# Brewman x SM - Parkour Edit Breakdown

Oh hi, didn't see you there. I'm underwater and now I'm in a volcano. Yeah, I got a green screen now. So, if you're new to this channel, my name is Sam. I'm not a film critic or a film student. I just like films and parkour, so don't take anything that I say in this video too seriously, because... why is my chair turning round? Right, today I'm going to be breaking down a parkour edit by Team Brewman, which was published on the 31st of December 2017. So this was now like 8 months ago or so, 9 months ago. This was quite a long time ago. This isn't a brand new edit or anything like that. But the video is a collab with Street Media and was filmed in Derby.
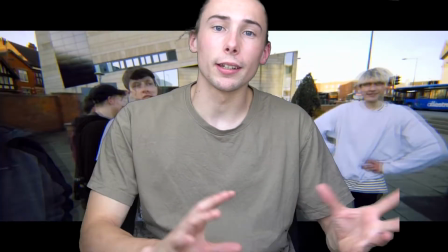[0:42]
And it's when the Brewman guys did a meet and trained with the Street Media guys.
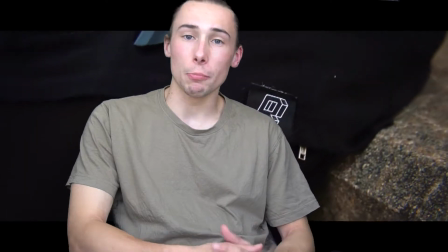[0:45]
The song in the video hasn't been altered at all and is called On My Mind by Georgia Smith, mixed by Predator.
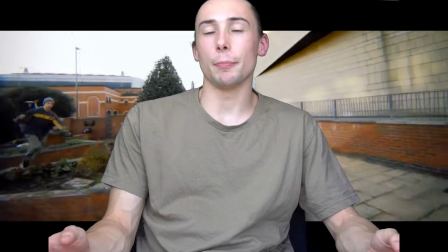[0:51]
It's a soulful kind of drum and bass kind of beat chill track, and it fits the video really well.
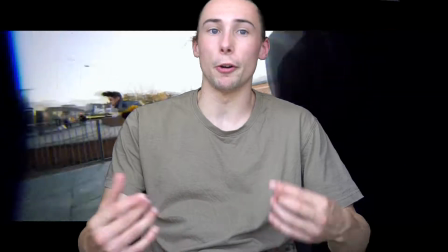[0:56]
I would really recommend watching the whole video before I do the breakdown because the video is really good.
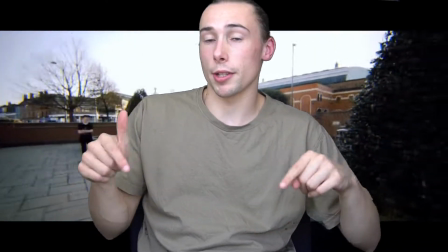[1:01]
So I've linked the video as the first thing and down in the description, so I recommend you watch that and then come straight back here for the breakdown.
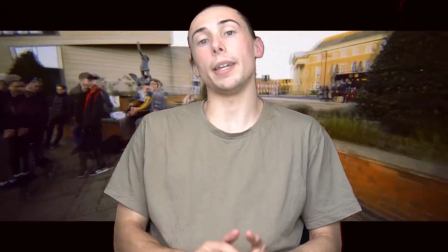[1:10]
Okay, so the main themes of the video for me are the sense of community and togetherness.
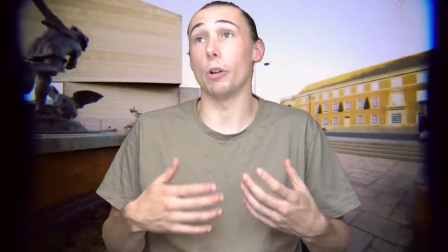[1:15]
This is often expressed in the background, people acting up, or in doubles lines, which are another theme in the video as well.
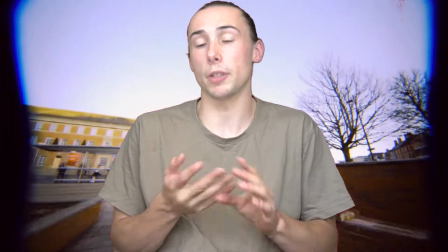[1:21]
The seamless cuts or transitions, which is done namely by two methods, frame spacing and momentum conservation.
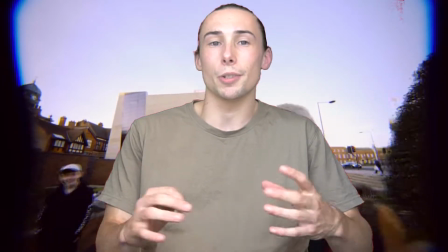[1:28]
And the last main theme for me is about psychological satisfaction, so just the little things and nuances and quirks of the video that make it pleasing to watch.
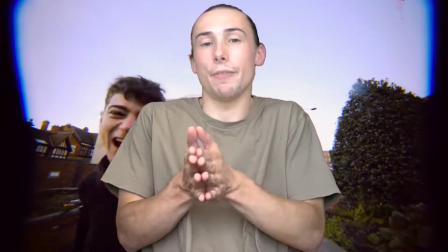[1:36]
Okay, that wasn't the last one. The final one is repetition. So repetition, but slightly varied repetition for differing styles of movement and with different athletes.
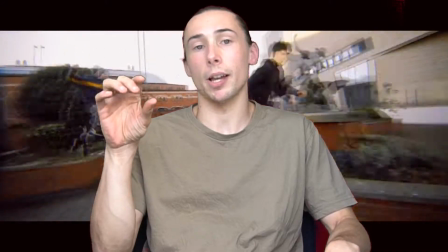[1:44]
The video is also shot at this one epic spot in Derby. So that's another big repeating part of the video.
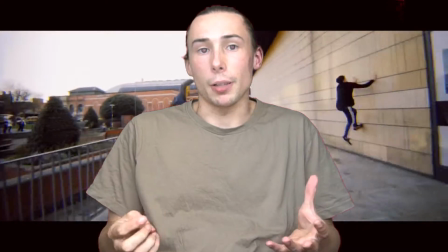[1:50]
But I'm going to explain all this as we go through the clip. So without further ado, let's do this. Breakdown. This is where I'd put a cool intro animation if I had one, but I don't have one, so let's go!
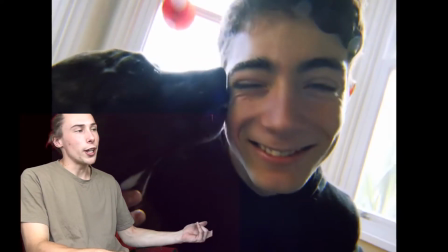[2:04]
So the video starts in a weird 4:3 retro style crop.
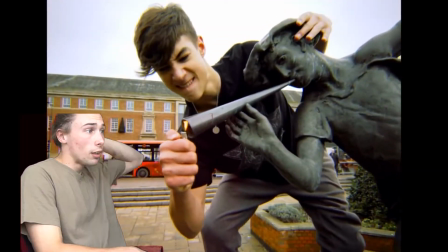[2:08]
Parkour Dog gets extra points, and it shows the overlays for both teams or groups,
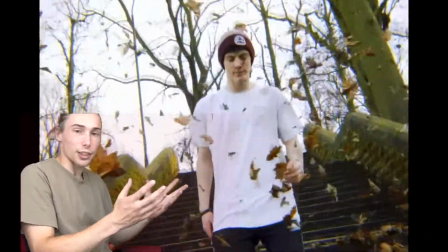[2:13]
first sign of the togetherness community kind of theme.
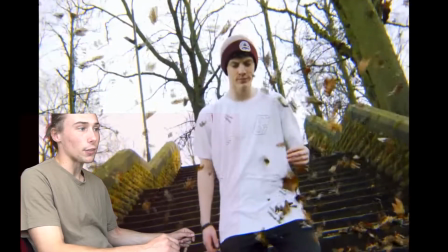[2:17]
Extra points for the Peter McKinnon style B-roll and double points for not getting leaves in Max's eyes and he doesn't even blink.
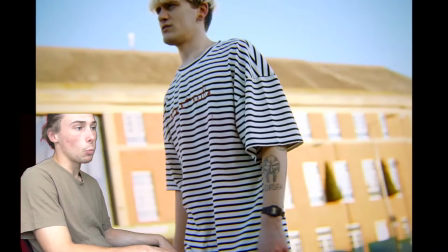[2:24]
Like, what is this animal? A standard speed ramped walk and the first sign of a Street Media athlete.
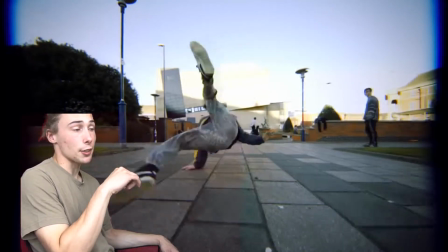[2:29]
And this is the moment I realised Souther's background was from breakdancing,
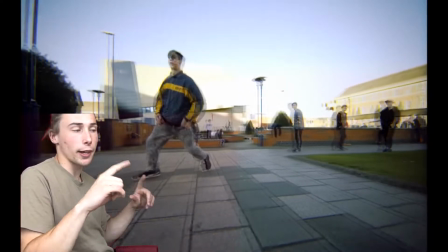[2:32]
and also noticed the 4:3 crop being faded out into a more 16:9 crop with a fisheye style faded bits on the side.
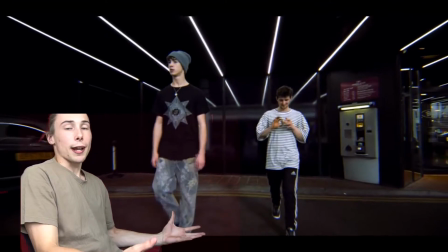[2:41]
And then the music breaks into the song rather than the glitchy dubbed effects. We cut back to a more normal 16:9 video, mirroring the song transition back to the chorus,
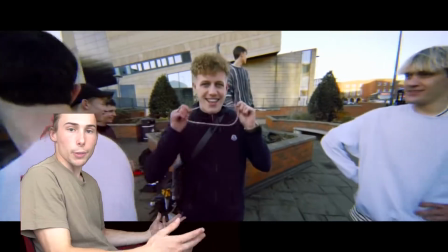[2:50]
which is the most repeated part of the song, coinciding with the most common video format like you see on YouTube.
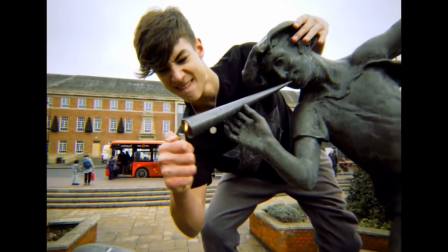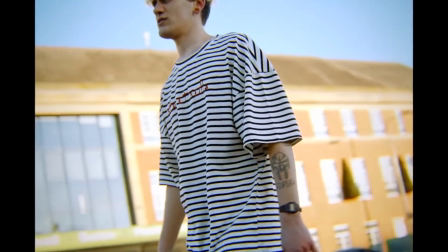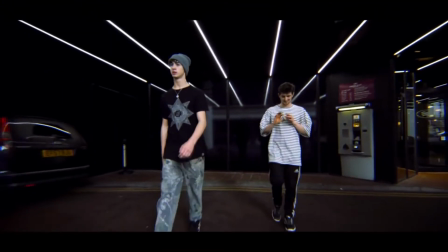[3:09] Don't want to feel you, don't want you on my mind, don't want to feel you.
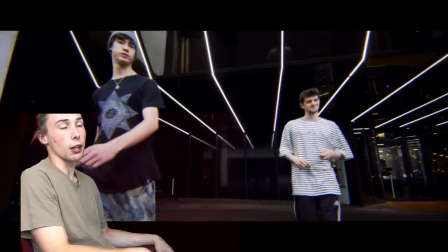[3:14]
In this shot we see the Brewman and Street Media teams represented, each wearing their most iconic pieces of clothing, in my opinion obviously the Compass tee and the Street Media top.
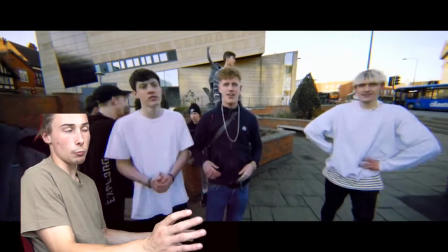[3:23]
And this is the first shot we see of all or most of the lads together. And this is Hector.
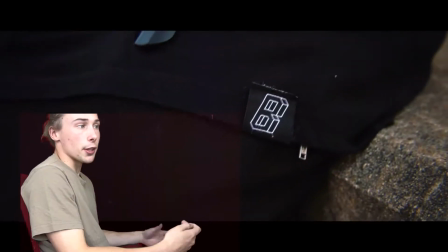[3:27]
He's the dude who edited this masterpiece, showing the build up and the prep for this stonking running pre.
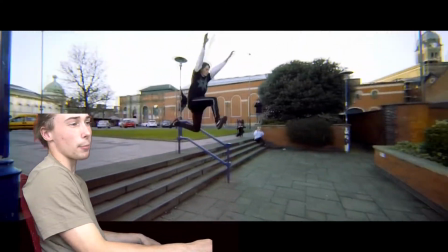[3:33]
The banger to start the parkour part of the video.
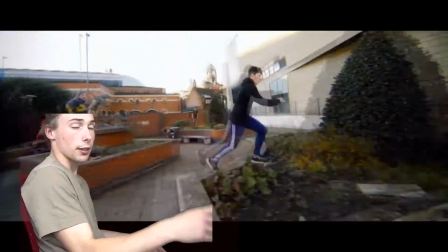[3:37]
The reset shot repetition is part of the psychological satisfaction theme, because as it says on Google when I typed it in, repetition is a powerful force.
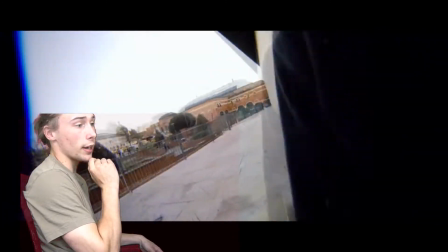[3:45]
It can emphasize a setting, highlight a trait, or draw attention to a seemingly minor detail.
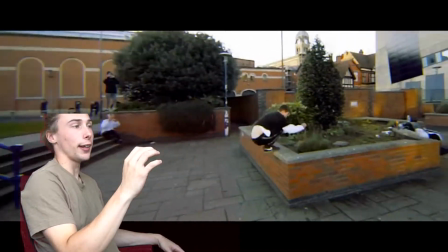[3:50]
And these first two shots, I feel like it represents the spot really well.
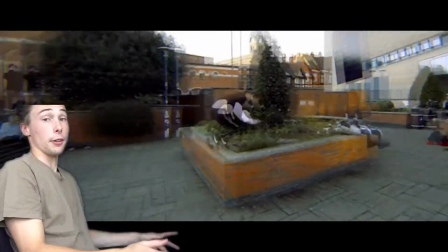[3:54]
From the same camera start, there's two different completely runs, and just the other thing it does is also show how massive that previous running pre was.
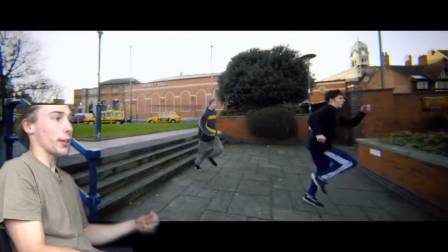[4:01]
4 full strides per week, 1 down the stairs, 2 on the floor and 1 up.